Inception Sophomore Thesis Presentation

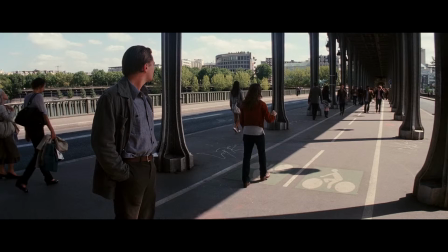[4:21]
When one is faced with problems and is unable to overcome them, opening up to others and finding aid will eventually bring them to a solution, similar to how Ariadne helped Dom overcome his guilt.
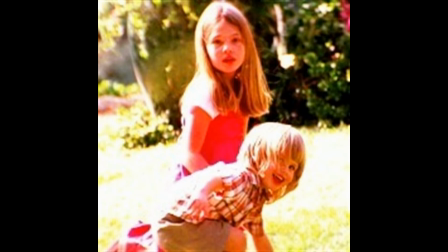[4:30]
Finally, after being freed from this mental instability, one must find what brings happiness in order to maintain this stability.
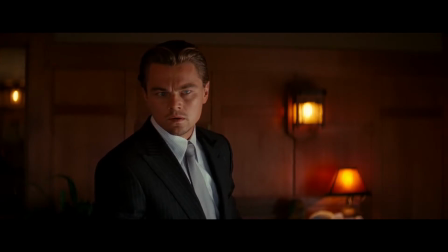[4:38] Look who's here.
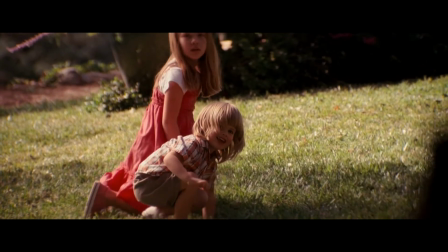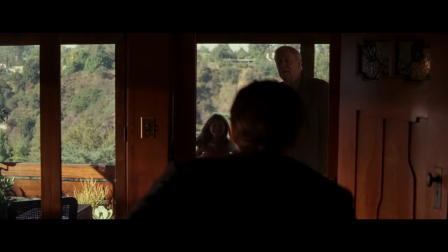[4:47]
The music resolving into a soft, sweet tone and the lighting putting a glow on his children and the scene as a whole shows how resolution brings happiness. The problem that had been introduced in the beginning, where Dom leaves without seeing his children's faces, is finally resolved, bringing happiness to the viewer and Dom.
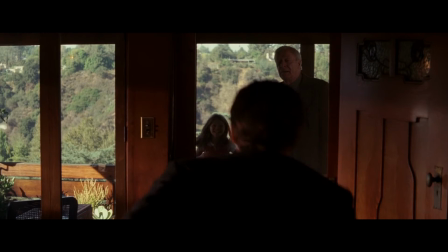[5:04]
The mental stability is shown by the first appearance of a close-up shot on his children. He finds happiness in being with his children, so he is able to maintain his recently acquired mental stability.